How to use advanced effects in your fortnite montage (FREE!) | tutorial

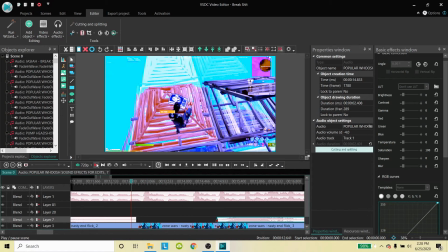12:23 So yeah, I'll play this through. It's going to be really laggy because it's not exported, but you guys can kind of see a gist of how I do the speed up and slow down.
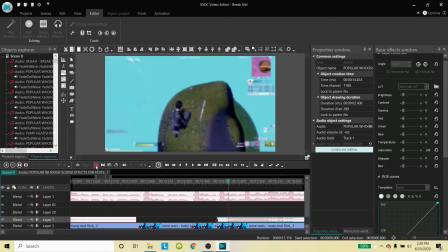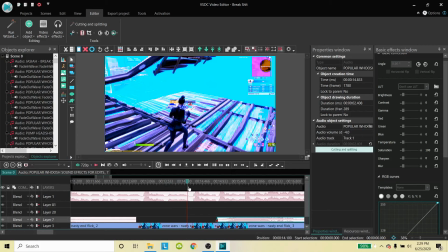12:37 All right. So the last thing I wanted to show you guys on this bit here
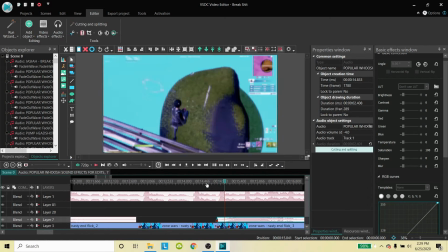12:43 is how I do the effects for one of like the most important kills, which is usually the first base drop here.
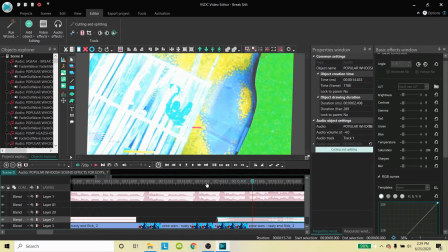12:51 So I have this probably significantly more edited than some of the parts in the middle here.
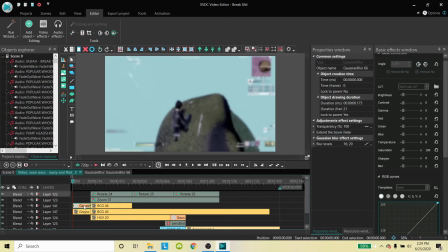12:57 So a lot of the times I'm still using the same lead up to it, which is a grayscale effect, which tones down the color to a gray, and then the blur, which also obviously blurs the screen.
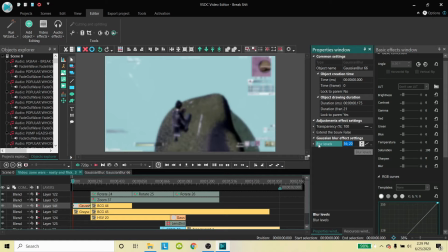13:12 So I use these values over here, which can be very much manipulated, you know, based on how much you want. Clearly, it's just up to preference on the editing style. Usually, I try to keep it not too out of hand, but I would say my edits are a little more over the top than most people.
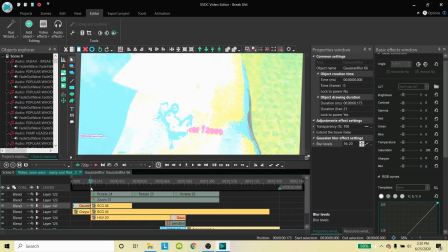13:30 So, once I get to this bit here on the bass drop, I usually do that,
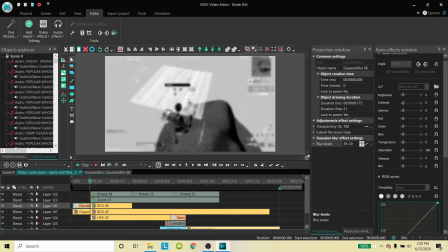13:35 especially in like creative or arena, when the person changes the color blue, because it's a significant change in pop in there.
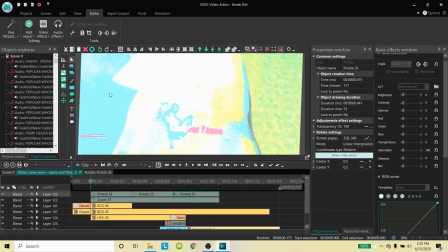13:45 This part here, you guys won't be able to do, which is like the swaying back and forth of the rotate, because I do use an advanced feature where
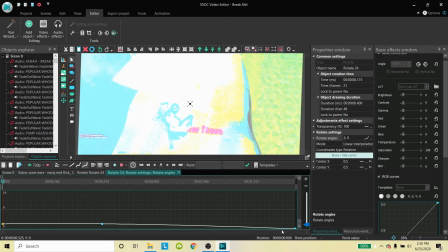13:58 I have the angle of the rotate like that.
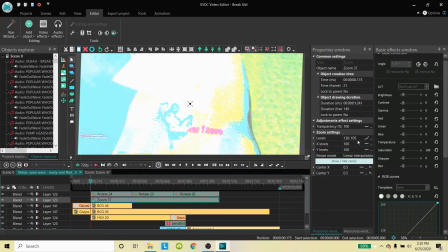14:05 However, with the zoom, you guys could still do it in a different manner here, where
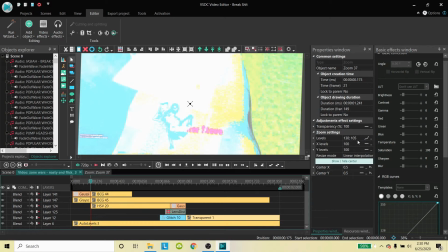14:12 you would have it be the level go from, say, this to like 100.
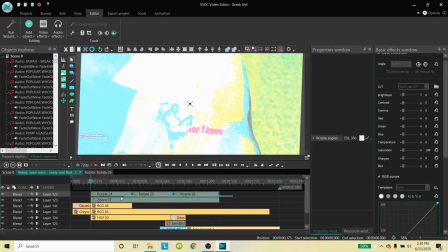14:24 Now we'll just get rid of this here to show you guys, for example.
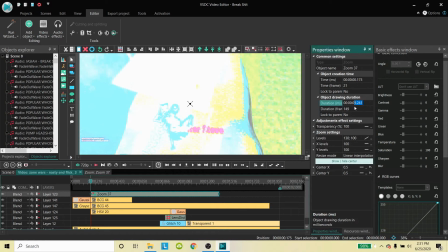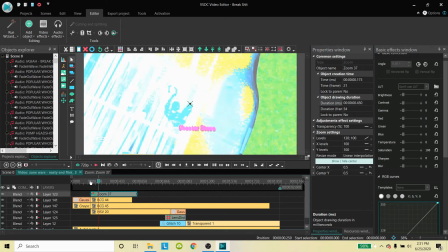14:36 So what you could do with that is it'll just give a pop with the character and zoom out.
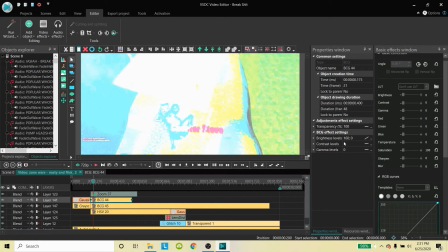14:45 For the effects here, I have the brightness as well, the background ones that go a lot longer,
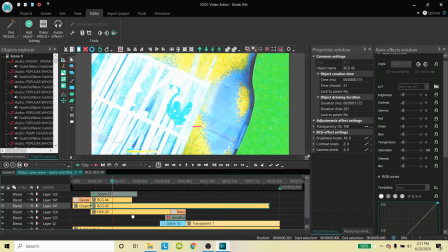14:52 so that way it maintains steady, just a little bit background brightness, and then this one here is the color changing that I have. So this one,
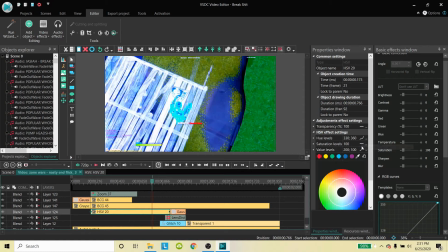15:00 again, you won't be able to do this when I swap through. This option and this option here is not available to you guys, but you will be able to at least slant it so you can do it linearly. What you do here is, I'll show it in that manner,
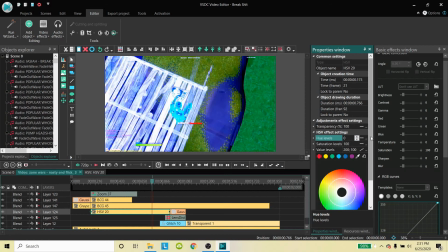15:18 is these color changes go from anywhere from a scale of 0 to 360, 0 being the starting point, 360 being the end, which is also basically equivalent to 0.
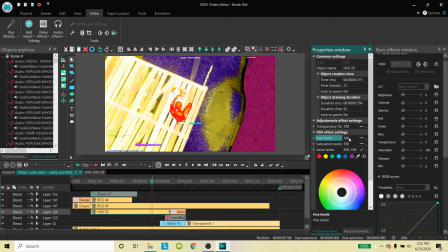15:30 So you can tell at 180, it's obviously the most inverted. So like what I like to do is just change it up
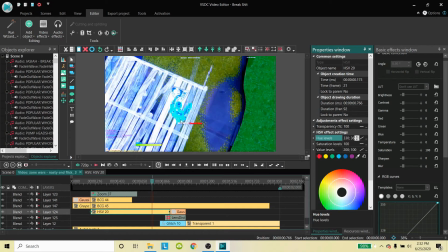15:39 a little bit so it's just a little off, and you can see here it's like a tealish blue color more so than if it were at 0. And that's kind of just one of those little effects that I toss in there to give it somewhat more of a pop as well.
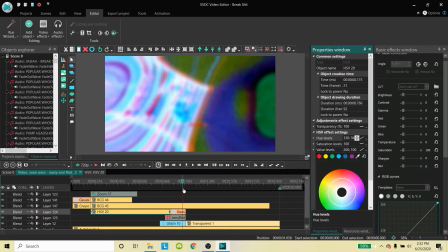15:59 And then once again, the transition that I showed you guys on the last how to edit video.
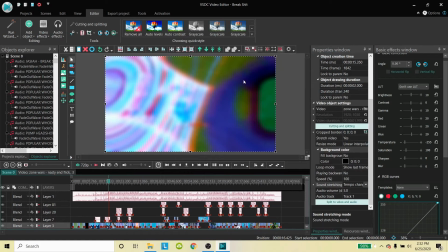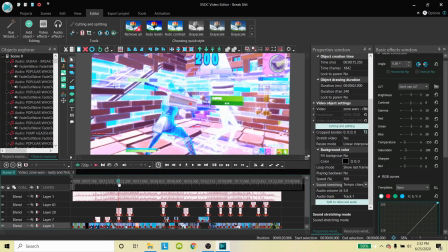16:09 And then, I mean, I do that for most of my clips where it's something similar to that aspect, maybe not.
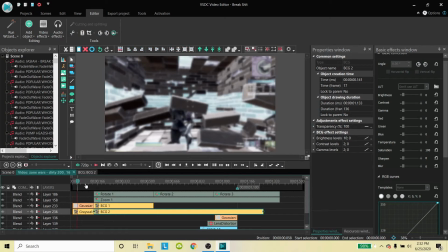16:16 Like on this one, I don't have the color pop just because that way I can show you guys like, wow, I hit a 200 pump or something, you know?
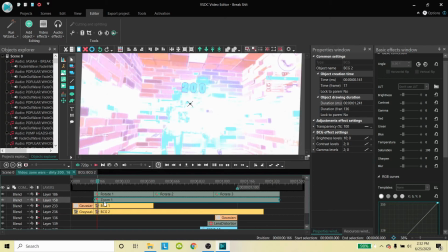16:24 But it's a lot of the time the same basic effects just with a lot of zoom or maybe the rotate effect there.